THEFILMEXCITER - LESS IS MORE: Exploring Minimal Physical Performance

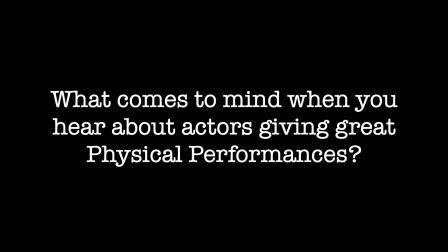0s
What comes to mind when you hear about actors giving great physical performances?
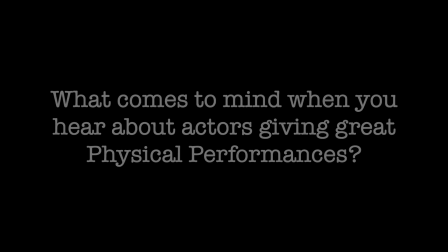4s
I'm not talking about physical transformations like Christian Bale losing 28kg for his role in Brad
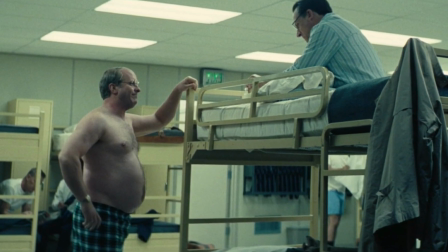10s
Anderson's The Machinist or Christian Bale gaining 18kg for his role in Adam McKay's Vice.
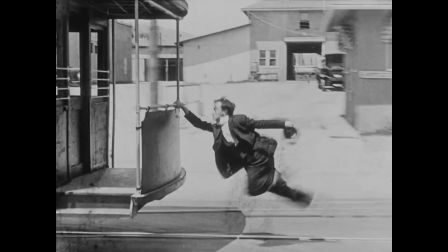17s
I'm talking about performances in which the actor's movement and kineticism is singled out as particularly noteworthy.
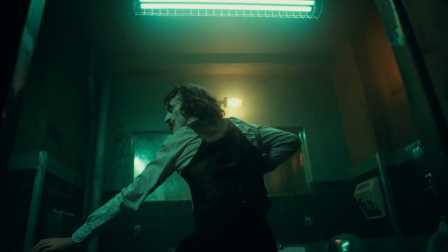23s
I guess in recent times what comes to mind is Joaquin Phoenix's performance in Todd Phillips's Joker,
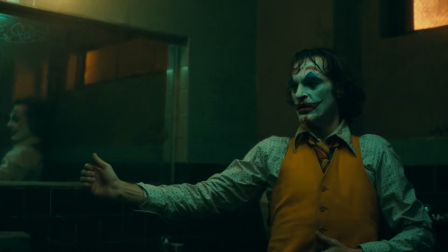28s
which actually also involved weight loss so maybe that's not a great example but even the New York Times dance critic Giacolos weighed in on his
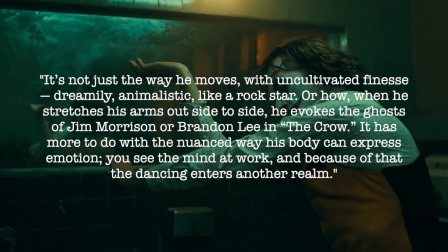37s
performance saying it's not just the way he moves with uncultivated finesse
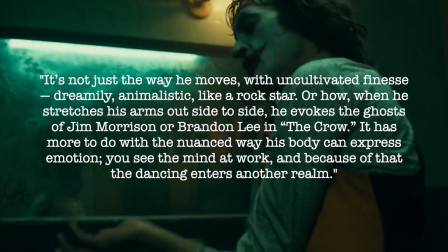42s
dreamily animalistic like a rock star or how when he stretches his arms out side to side he evokes the ghosts of Jim Morrison or
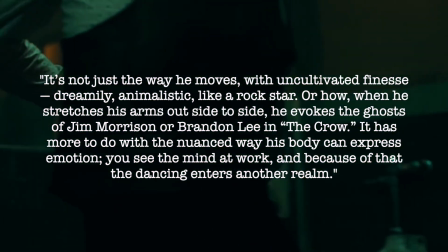50s
Brandon Lee in The Crow it has more to do with the nuanced way his body can express emotion You see the mind at work,
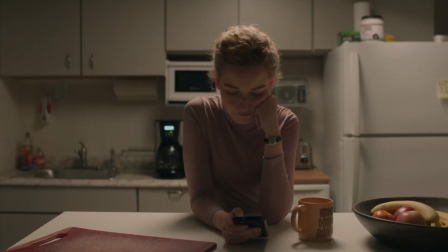58s
and because of that, the dancing enters another realm. But often it's the physical performances at the other end of the spectrum that are most overlooked, those given by actors who manage to convey so much by seemingly doing so little.
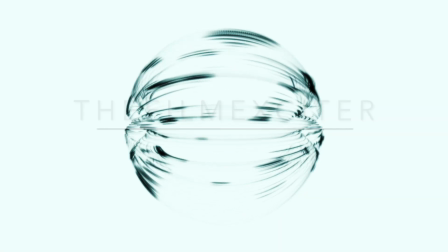72s
My name is Ash, and this is The Film Exciter.
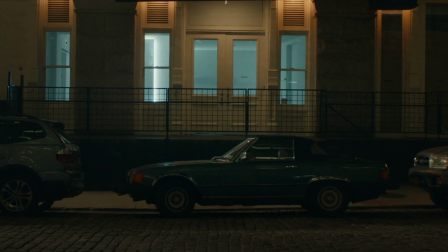78s
I was reminded of this the other day when I watched two films over two consecutive nights, Kitty Green's The Assistant and Eliza Hittman's Never, Rarely, Sometimes, Always.
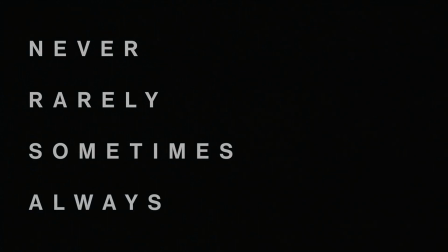88s
I didn't mean to watch these as a double bill, but I was struck by the way the film's leads,
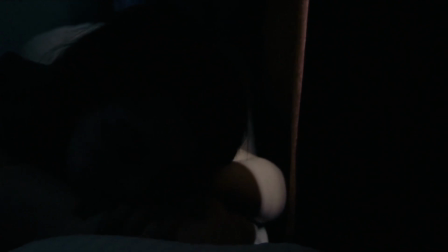93s
Julia Garner and Sidney Flanagan, both gave incredible minimalistic performances.
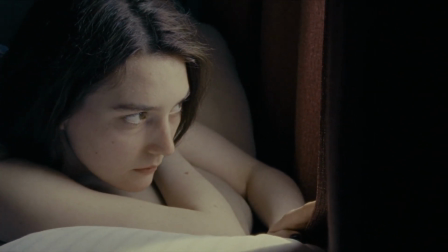98s
In fact, both films share similar thematic material. Spoilers incoming, by the way.
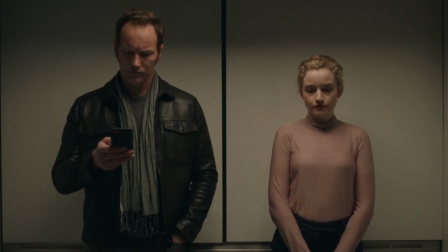103s
In The Assistant, Jane, played by Garner, finds herself in a job where the threat and suggested execution of predatory male workplace behaviour looms large,
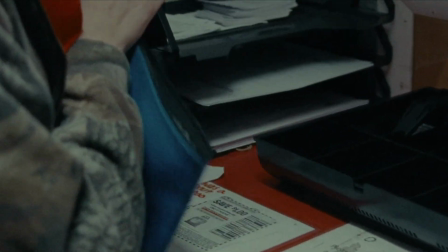113s
and in never, rarely, sometimes, always, Flanagan's 17-year-old Autumn
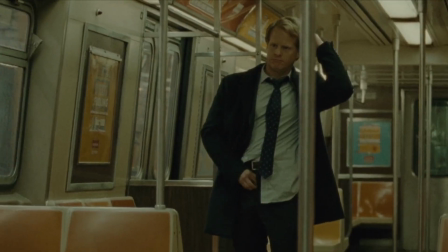118s
navigates the daily ritual humiliation and abuse by colleagues, strangers, and, it is suggested, adults who have a duty of care.
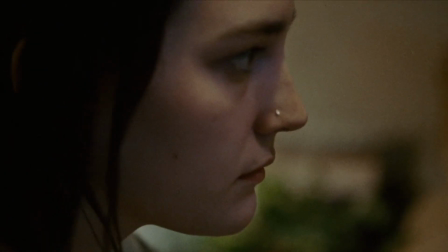126s
But it's the quiet manner in which both actors imbue their characters with weary resignation,
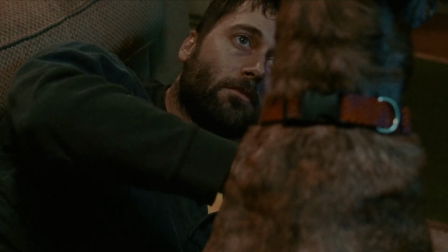131s
or the feeling of enraged helplessness in the face of this oppression, that's most striking.
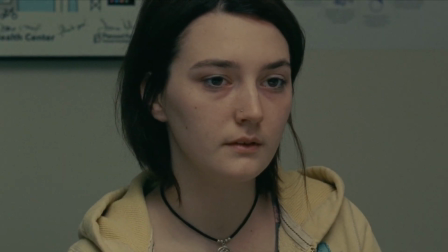137s
Take this scene, the scene writer-director Hitman called the film's pivotal scene,
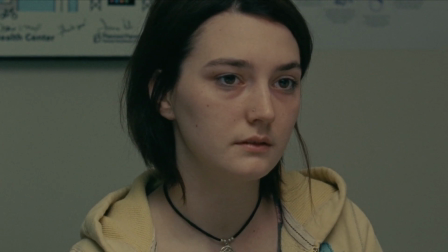143s
in which Autumn is sensitively questioned by a planned parent and counsellor about her sexual partners.
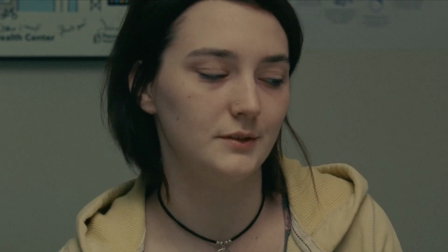149s
One thing that aids the actor is the beautifully economic way in which the scene is constructed.
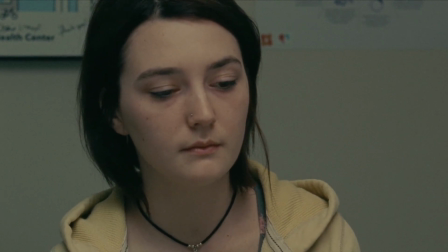154s
I don't think we can ever really care about any character unless we feel we know them,
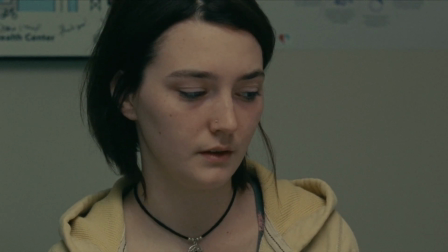158s
and films always have to strike this balance between not really allowing us to see too much and giving their
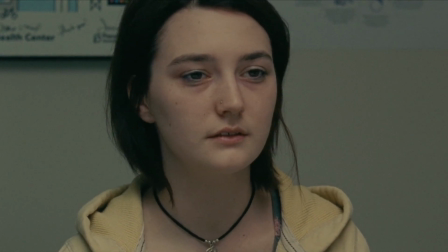164s
characters huge information dumps that awaken us to the narrative construct and pulls us out of the world of the film. This film gets the release of information about Autumn's backstory just right. Just watch.
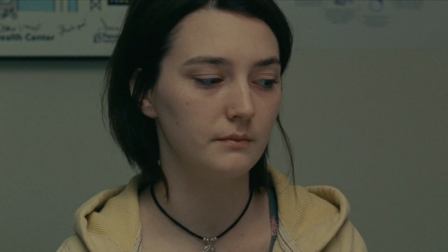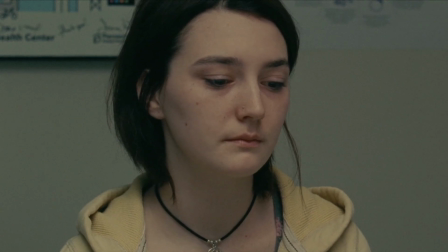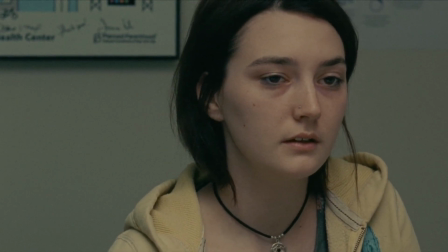hurt you. Never. Rarely.
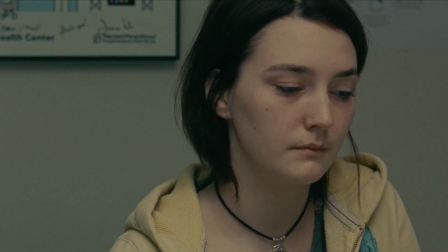207s Sometimes.
So, what Flanagan is doing here, with the absence of much dialogue at all to convey what her character is thinking,
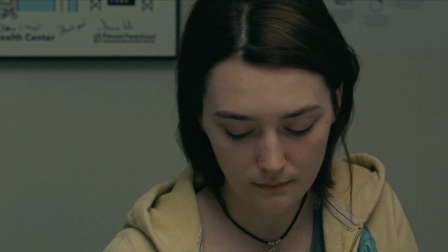215s
is doing it all masterfully with her face.
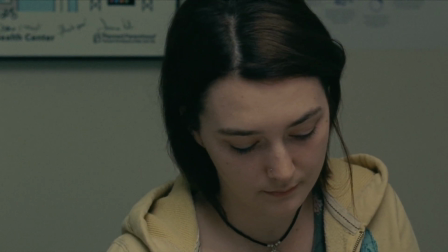218s
Hitman has chosen a tight close-up, uncomfortably so, which puts us right there with Autumn, but also gives the actor no room to hide.
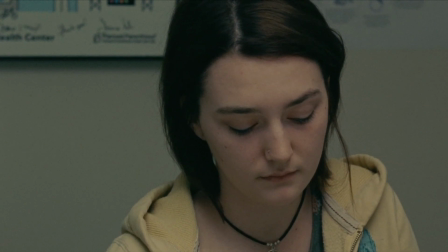226s
For a lesser actor, this can be very exposing, But Flanagan finds the thread of this scene beautifully,
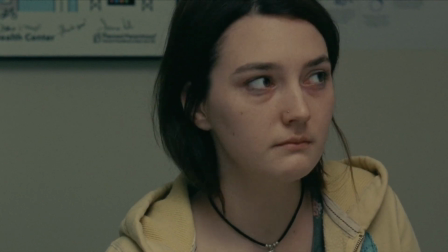231s
taking us from this stiff physicality in which she's unable very often to meet her counsellor's gaze, through discomfort, embarrassment,
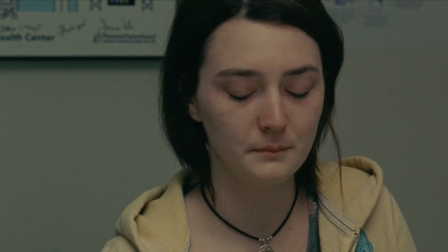239s
shame, fear, and then the little tremble of the lips as she tries to suppress the overwhelming tide of emotion that eventually overcomes her.